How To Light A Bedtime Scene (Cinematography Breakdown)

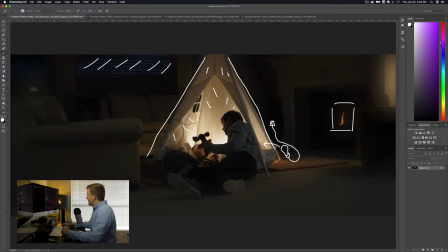(4:09)
Again, production design, trying to create the feel of nighttime, and it just kind of helps with that idea. And it's also a winter video, so we wanted to make it feel warm and cozy. And then we've got this other source of light coming here, as you can see, kind of coming from this direction. This is actually a practical lamp.
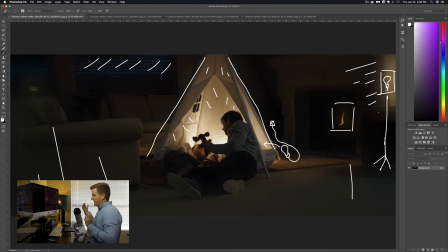(4:28)
So there was actually a lamp over here, and just a standing up lamp like that. We've got another one of those Kino Flow bulbs in here, another one of 3200 Kelvin, giving us some nice warm light coming from that direction.
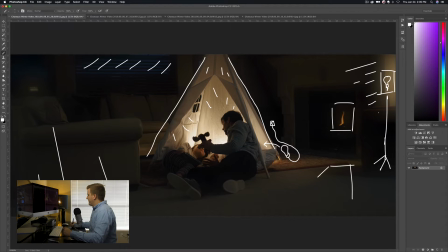(4:44)
And basically without that, the scene was looking a little bit flat. We kind of had everything, everything out here and over here was all kind of the same, and then we just had this really strong focal point in the middle. And so turning on that lamp actually just really helped kind of create some dynamic in the shot here, make it more interesting.
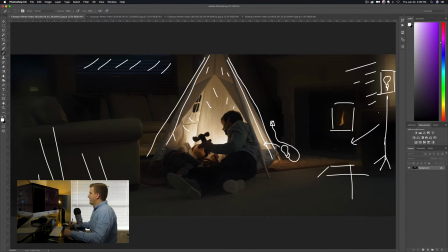(5:04)
It almost looks as if there's light coming through a doorway or something, which gives you the sense of, there's more to the space than just what we're seeing. And the idea here with this scene was that, Dad was here with the girl reading her bedtime story,
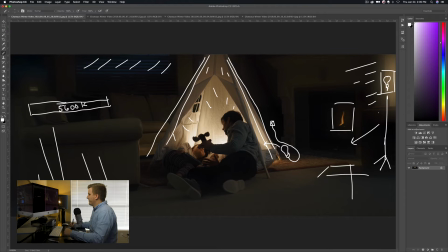(5:18)
and before he goes to bed, and so it kind of opens up the world into that other room, like mom's maybe in there, or there's other things going on in the scene. Okay, and then so you can see that light you can see the shadow from the couch here.
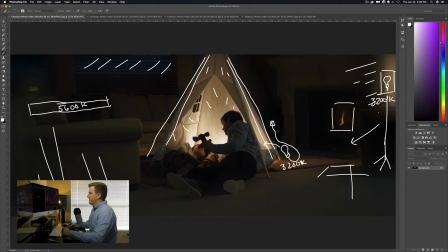(5:36)
So just there's some light kind of just coming from that side. Okay. And so there's that. Now, the last thing that we did is when I had this set up originally, the shot was looking pretty dark. We had this big focal point in the middle with the TP, right? And then everything else around it, all this out here was really dark.
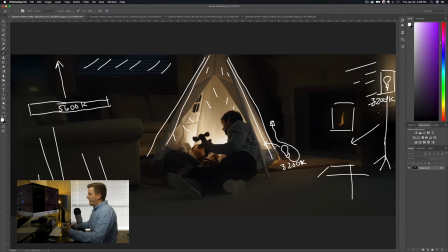(5:55)
And so what we did is we took a quasar tube. So it's behind camera, but essentially a quasar tube at 5600 Kelvin. Okay. And again, these are both 3200. Oops, 3200.
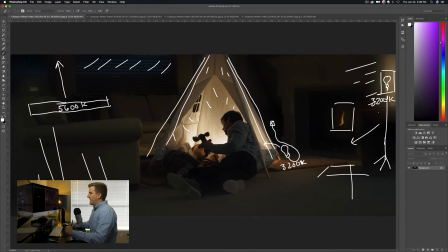(6:15)
3200. Okay, and we're doing we're kind of matching or mixing color temperatures here. Okay, that was the point. We wanted to kind of push the orange inside the tent and then allow the blue daylight to come through. Now, it's not very light outside yet.
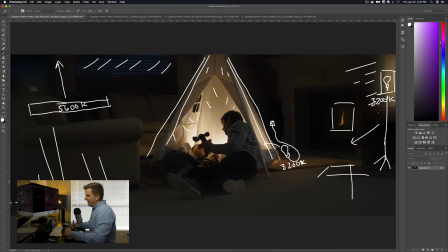(6:30)
It's still really dark outside, so there's not a lot of light coming through those windows, and so that was why it was getting really dark in here, and all you could see was them. And so we took that quasar. It's actually bouncing off the ceiling. So if you take quasar at 5600, because again, we want to motivate more of that daylight coming through the window,
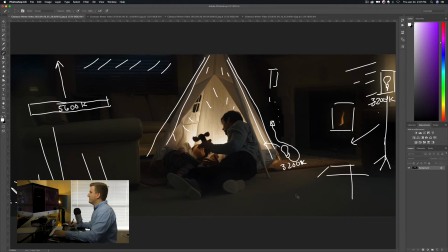(6:46)
we're kind of just bouncing that off the ceiling, and that's filling in the entire room.
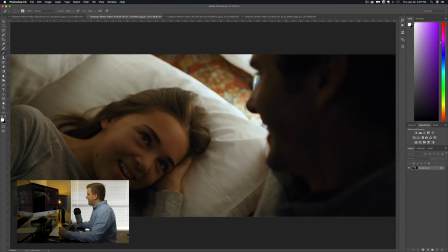(6:50)
And so if you ever have a scene where your shadows are just too dark and you can't see into the shadows very well, rather than increasing your exposure, like you want to expose the scene so that your talent is lit properly, rather than increasing your exposure and potentially messing that up, you can actually come in and use a light like this,
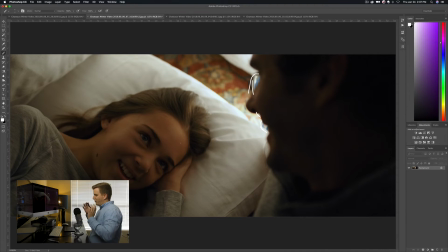(7:07)
bounce it off the ceiling, and let that light just kind of flood over the whole scene, which is going to help increase the level of the light throughout the whole room. Okay, and so that's what we did here, and you can kind of see that happening in here. Just how like in here in the shadows and the details, you can actually see details in there, whereas before you wouldn't be able to do that.
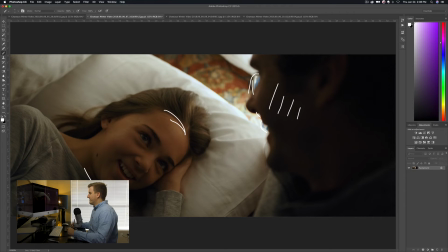(7:26)
It would have been more black like this, like what you're seeing back here. Okay, and so it just gives us a little bit more visibility into the shadows in the room. Okay, let's go ahead and go into the tent. So here's our first shot of the girl.
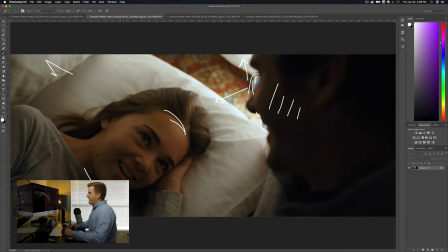(7:39)
You can see the lantern over here, just behind the dad's face. Again, like I said, there are shots where you could kind of see the lantern, so you can see where the light's coming from, but we're motivating that light with an actual light bulb back there because this lantern's not giving us the light that we want.
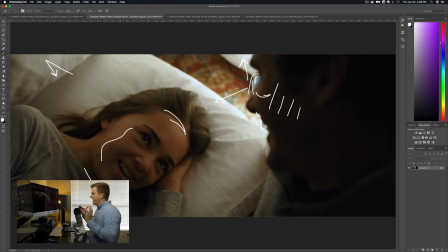(7:56)
Really, really nice scene. We're basically, we're shooting, notice that we're shooting into the shadows on the talent. Typically you want to do that rather than shooting our talent where they're broadly lit. You'll notice that we're shooting into the shadow side of the dad's face.
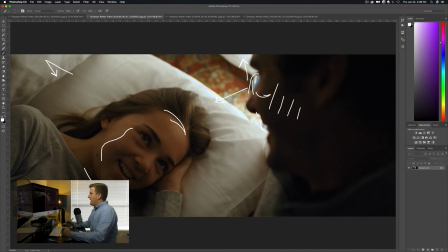(8:12)
We're also technically shooting into the shadow side of this girl's face, which is this side where this is being lit, right?
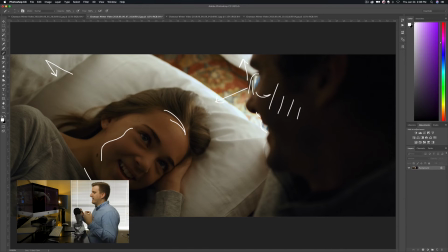(8:19)
Because she's kind of laying at a different angle. And so our light's coming from here, but this light is not only hitting our talent directly, but it's also bouncing up and hitting the tent. So it's coming up here, bouncing off, and then bouncing down on our talent, which is what's providing this really nice, soft light.
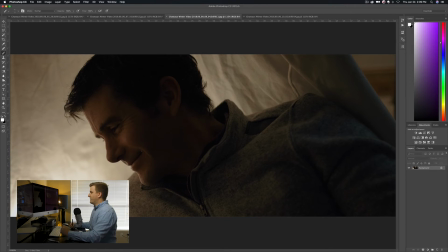(8:37)
You can see kind of how the light's wrapping around Dad's face there. Really, really nice. So that's something to be looking at is usually a bright source like that, which is just like a single point, a light bulb. We're not talking about a big diffusion frame or anything.
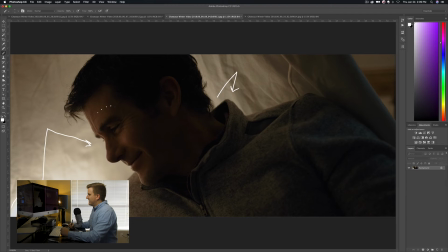(8:55)
We're talking about a light bulb is usually going to produce like a really harsh light on your subject because just a single point, it's not a large source. But because of the tent and because that light is back in the back here and it's actually projecting up into the tent and then all that light is being bounced down on our subject,
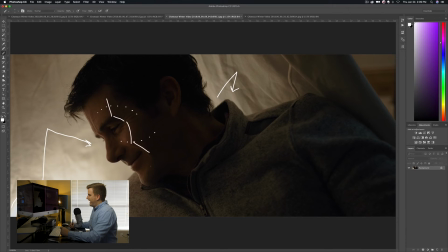(9:12)
it's actually creating this really nice light. And again, we're shooting into the shadow side of the subject. So reverse keying our subject which is going to help create more depth, more contrast, and just in general looks nicer. Okay. If we move in here, now you can see really what that light's doing.
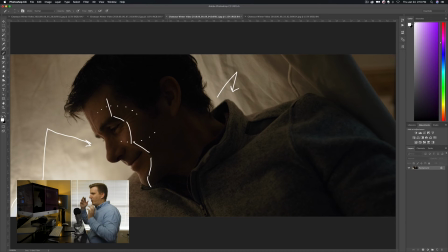(9:29)
Again, here's the lantern down at the bottom, and you can see where that light is coming from right there, pretty bright, kind of a hot spot right there. But again, that light is bouncing up and then onto our talent. Same thing back here, up and then back onto our talent.
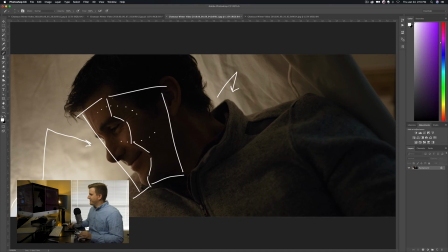(9:44)
So we're seeing this really, really nice gradient from light to dark on our talent. Another thing to point out here is that we've got the the line between the light is basically coming down this corner of his face.
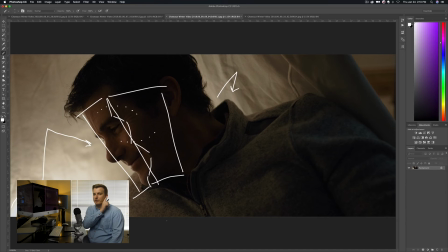(10:02)
And this is something that I do a lot. If you look at a lot of my work, I kind of, I guess just personal preference, but I love splitting the light right there. So if you look at light, if you look at somebody's face, they basically got the front of their face and then they have the sides of their face, right?
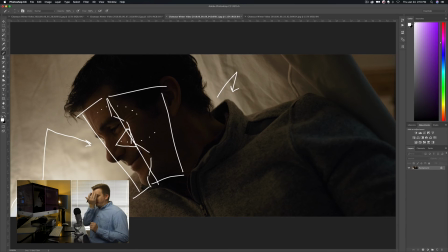(10:19)
And always, we're always reverse keying, so the light's coming from the back. But I love splitting the light right on that corner. It's basically like a corner between the front and the side. So if this is the front of their face, then this is the side of their face.
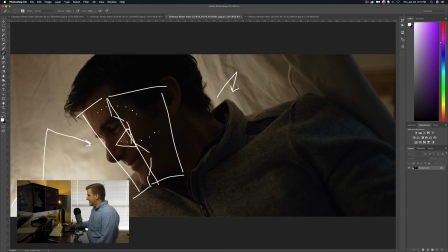(10:34)
And so a lot of times I will try to find a way to light things so that it's being split right on that corner. To me, I just think it looks really pleasing. It adds a lot of like really nice depth.
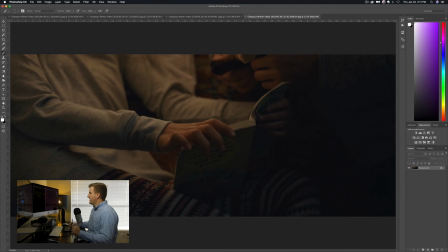(10:46)
You'll notice actually as I'm looking at the camera right now, this light is probably doing that. You're seeing the line being split right here. There's more shadow over here, and then the front of my face is lit. A lot of people will talk about how you should do like Rembrandt lighting, where you've got this triangle on their cheek. That's kind of the same thing, basically the same similar concept.
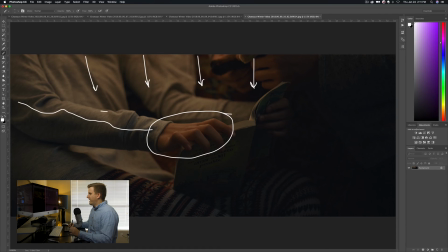(11:05)
One side of the reverse side of the face is lit pretty well, and then you've got some of that light kind of bleeding over onto this side of the nose. And then for me, I like to see that light kind of stopping at that corner and then transitioning to darkness. Anyway, just a little tidbit there. So you can see that happening here.
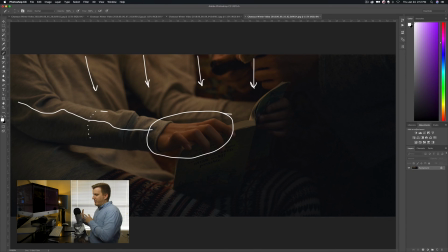(11:23)
And then again, this light on the back, really nice how we've just got this, just a little bit of kick to kind of give him some shape there in the scene. One more frame for you before we wrap up. In this one, you're seeing our daughter's hands here reading her book.
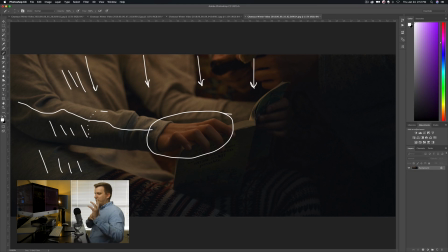(11:41)
Of course, sitting next to the dad. And same thing happening here. We've got all this light kind of beaming down from the light bouncing off of the tent, which is just creating this really nice soft light on her hand, on her arm here, and then this really nice transition from light to dark.
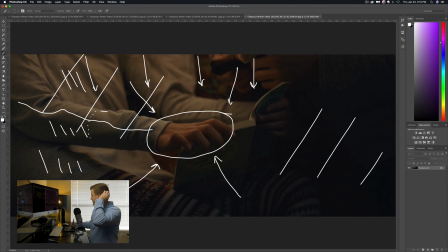(12:01)
One thing to think about with your cinematography and with your lighting is that shadows, like the shadows are just as important as the light. It's not all about where the light is, but it's all about where the shadows are. And if you can create pockets of light and shadow in different places, it just has this aesthetically pleasing look.
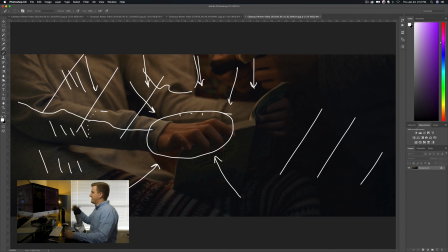(12:19)
You notice that everything's not lit here, but we've got light up here, and we've got shadow down here, and then we've got light and then shadow.